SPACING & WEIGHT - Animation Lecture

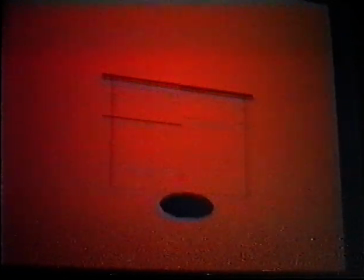(4:05)
But the point is, the spacing has to favor the bottom for 1 frame, and then you have a big gap again, and then up it goes into its climb to the top. And what's also very crucial is that when an object is changing direction like this, it's very,
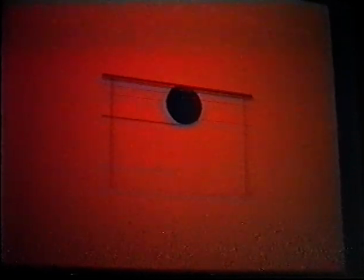(4:22)
very important that a silhouette not overlap in the 2 drawings that are closest to the top extreme. And that's better explained if you put the thing on 2s. Let me show you.
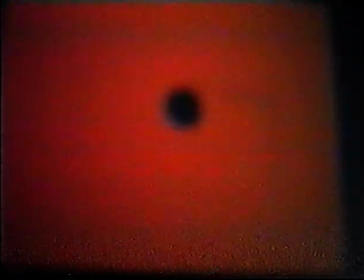(4:41)
Here's the same animation on 2s. And what I can show you 2 problems with this thing. One is that it shows you that what I've done is I've made sure that the spacing on the way up is less than the spacing on the way down.
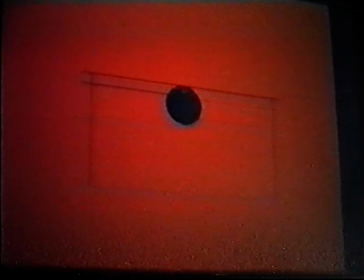(4:56)
If I had the spacing identical on the way up and down, the thing would strobe. You'd get 4 frames, or you get 2 frames, and then it would go up and then come back and hold for another 2 frames there. And so the visual effect would be that it's more or less sticking a little lower, and then you just get this little jerk at the top. So that's very important. And where that's applicable is on things like fingers being pointed, or jaws dropping, or eyebrows snapping, where you try to use the same concept of bouncing ball applied to bits and pieces of the body. Again, I'll show you more about that, but just bear in mind that, hey, you got to make sure that the silhouettes don't overlap. The other thing this shows is that this is on 2s, and it still works. There's still a sense of weight here, but what you start to get is strobing.
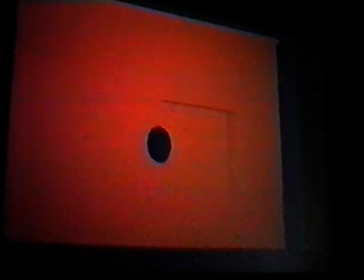(5:51)
And where you can solve the problem, it'd probably be a mistake to put the whole thing on 1s, because then the thing would probably be mushy.
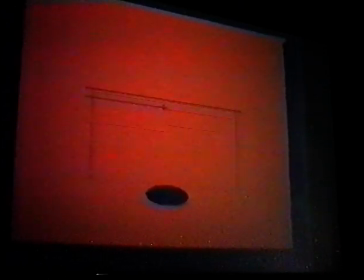(6:00)
So your best bet is to go and put the lower area here on 1s, and let this area up in here be on 2s. And usually the mixture of 1s and 2s gives a certain life and texture to the animation.
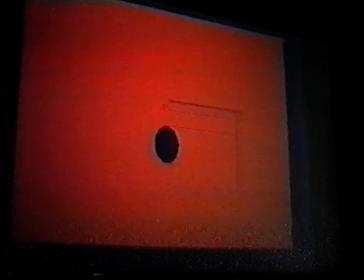(6:14)
So remember that when you see something strobe, just don't arbitrarily put the whole thing on 1s, because then the whole thing looks like it's underwater. Actually, the general rule of thumb is if you have to put something on 1s, be exceedingly careful about your spacing, and try to remember the bouncing ball exercise, and bank your spacing on 1s very carefully so it still is adhering to this theory that when the thing goes out and comes back, you make sure you have a big gap between your extremes where you want the weight. But the strobing also brings out another point, and that's the idea that if you put something in line, all our drawings start in line.
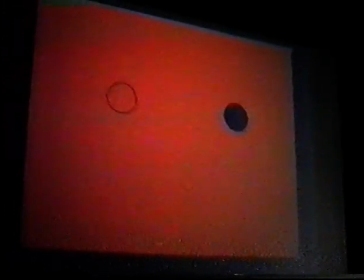(7:04)
And here's a good example which shows that the line is not strobing as much as the solid thing. If you see the solids tend to strobe more. The line is less contrasty, and therefore visually you don't get the strobe effect as badly.
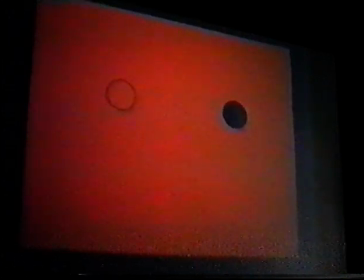(7:19)
So it's a good bet that if the thing is slightly strobing in pencil test form, it'll definitely strobe in color. So just bear that in mind. This proves it, I think. Guys, can you see it? Can you see the thing is strobing more on the right?
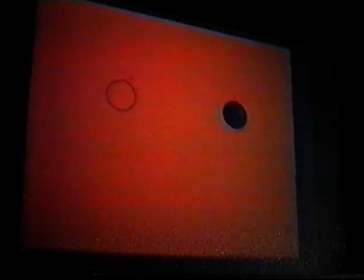(7:36)
Anyways, let's move
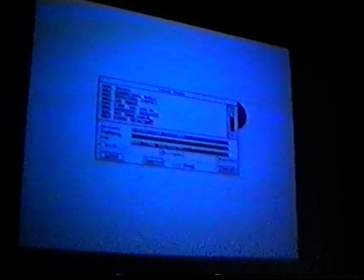(7:41)
on.
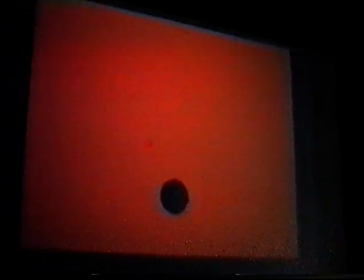(7:42)
The spacing is so important that I can tell you that you can even take the squash right out of it, and it still has weight.
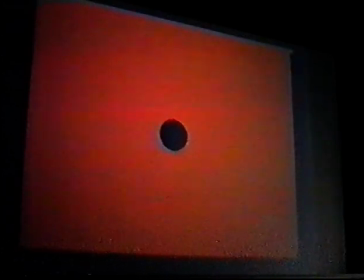(7:52)
It's very important to remember that squash is for life,
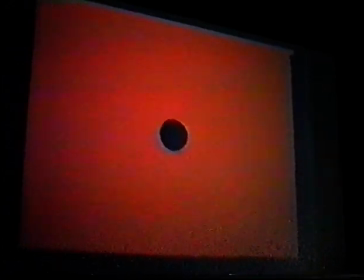(7:57)
and for giving it life, and spacing is for weight. And so, although this doesn't have life, it looks like a dead ball bearing, it definitely has weight. And so it's crucial, absolutely crucial, that the spacing be accurate. Let's go into it further. This has no in-betweens, and it's just the extremes.
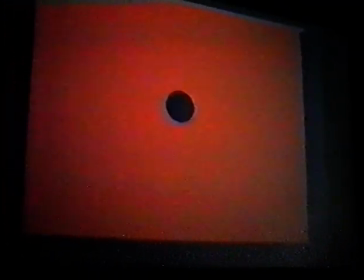(8:27)
It's just up and down. Now, the effect here is very, very inorganic. It's extremely mechanical or man-made. And it's so easy to make animation look mechanical or stiff or non-organic.
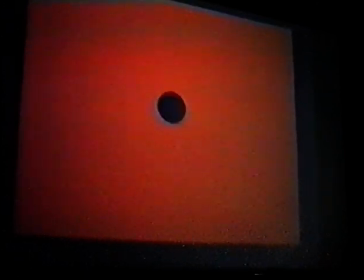(8:44)
And the trick is, again, spacing and squash and stretch.
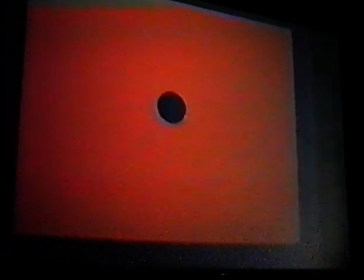(8:52)
And it's also very important that the timing favor, like you get, this benefits from the fact that there's a little bit more time at the top.
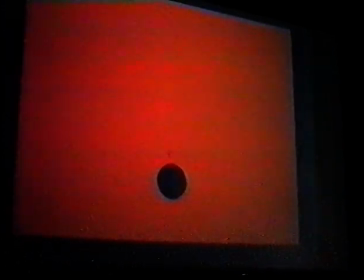(9:00)
If I were to, say, give this bottom frame equal timing,
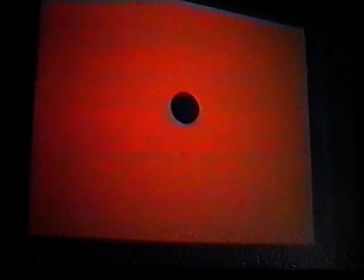(9:08)
now I can make it even more equal than that. There, see, it's equal timing. And that's definitely machine-like. And so it was a lot better before when it was a little bit more time on the top. So it's important to work for contrast in timing. If you have equal timing, like this is, you get very, very machine-like animation. And you've got to apply that to character animation, where if you get even timing, it looks unnatural or man-made or boring, in fact, inorganic. So contrast in timing is very important. If you make the spacing even, you get the same problem.
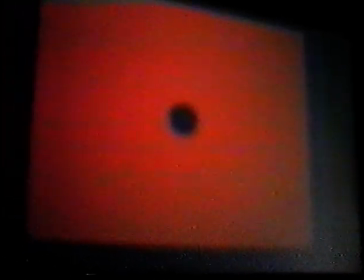(9:54)
See, that's even spacing. And again, it has no weight, and even with the squash and stretch, it has no life. It looks very, very machine-like.
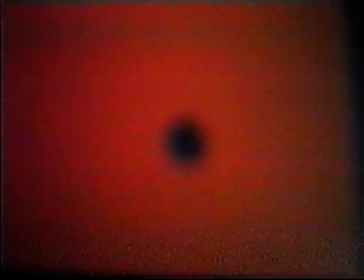(10:04)
And again, you need to look for that all-important gap at the bottom and the contrast and the timing at the top.
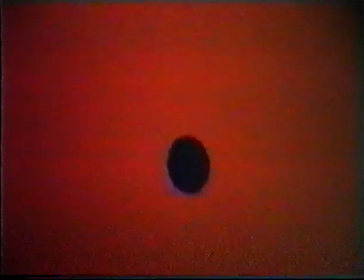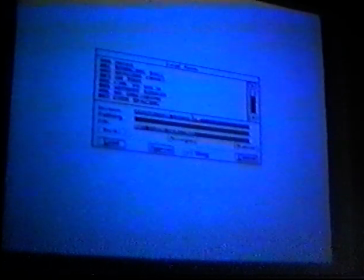(10:18)
A big mistake a lot of people make, or a myth or a thing they fall into, mistake they fall into, is they think, well, okay, if it's heavy, that means it must have more squash at the bottom. So add more time to the squash at the bottom. And that really doesn't do it. What you produce is quite a different effect. This has 2 extra frames at the bottom, two extra frames of squash at the bottom.
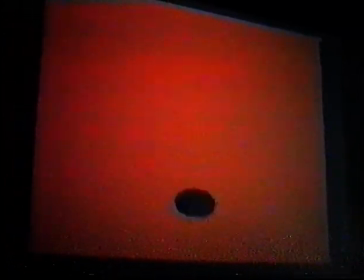(10:43)
And the effect is not more weight. What you get here is a sense of, it's like a little frog or something that's leaping, and although that is good, you break the rule knowing why you're breaking the rule.
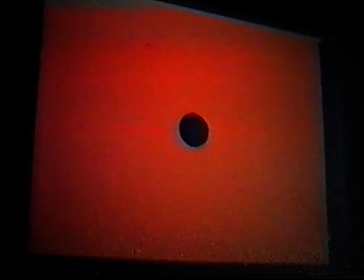(10:59)
I'll show you, I'll go even further, and I'll add 6 frames to the bottom. And there, that's with 6 frames of squash. Now you can see that this doesn't look any heavier. It has a different sensation. It's more like a little frog or something.
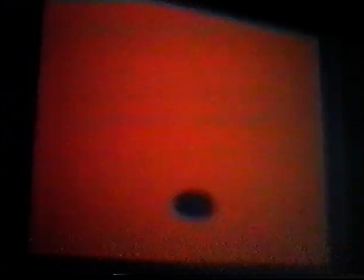(11:17)
And I got a good story for that, and that's that on Black Cauldron, we were developing characters, and Handel Batoy was developing Gurgi, who was this little hairy, if you don't know, his little hairy creature that leaped about the forest. And he did this animation that looked a lot like this, where he added 6 frames at the bottom, and everybody thought, God, that's funny, that's great, that's you're a genius, it has so much life. And it was perfect. It was absolutely perfect for Gurgi. And then later on in a scene that I worked with him on, he did a scene where Gurgi bit an apple and then threw the apple away, and the apple bounced across the forest floor. And it bounced exactly on this same pattern. It had the 6-frame squash at the bottom. And I realized that Handel only knew how to do the bouncing ball this way. And he didn't really know the rules of the bouncing ball and just applied his timing to everything. And by sheer coincidence, it was good that he did it to Gurgi. It was perfect for Gurgi, but not so for the apple. And the director came to me and said, "This looks weird. The apple looks strange. Can you fix it?" And I knew how to fix it.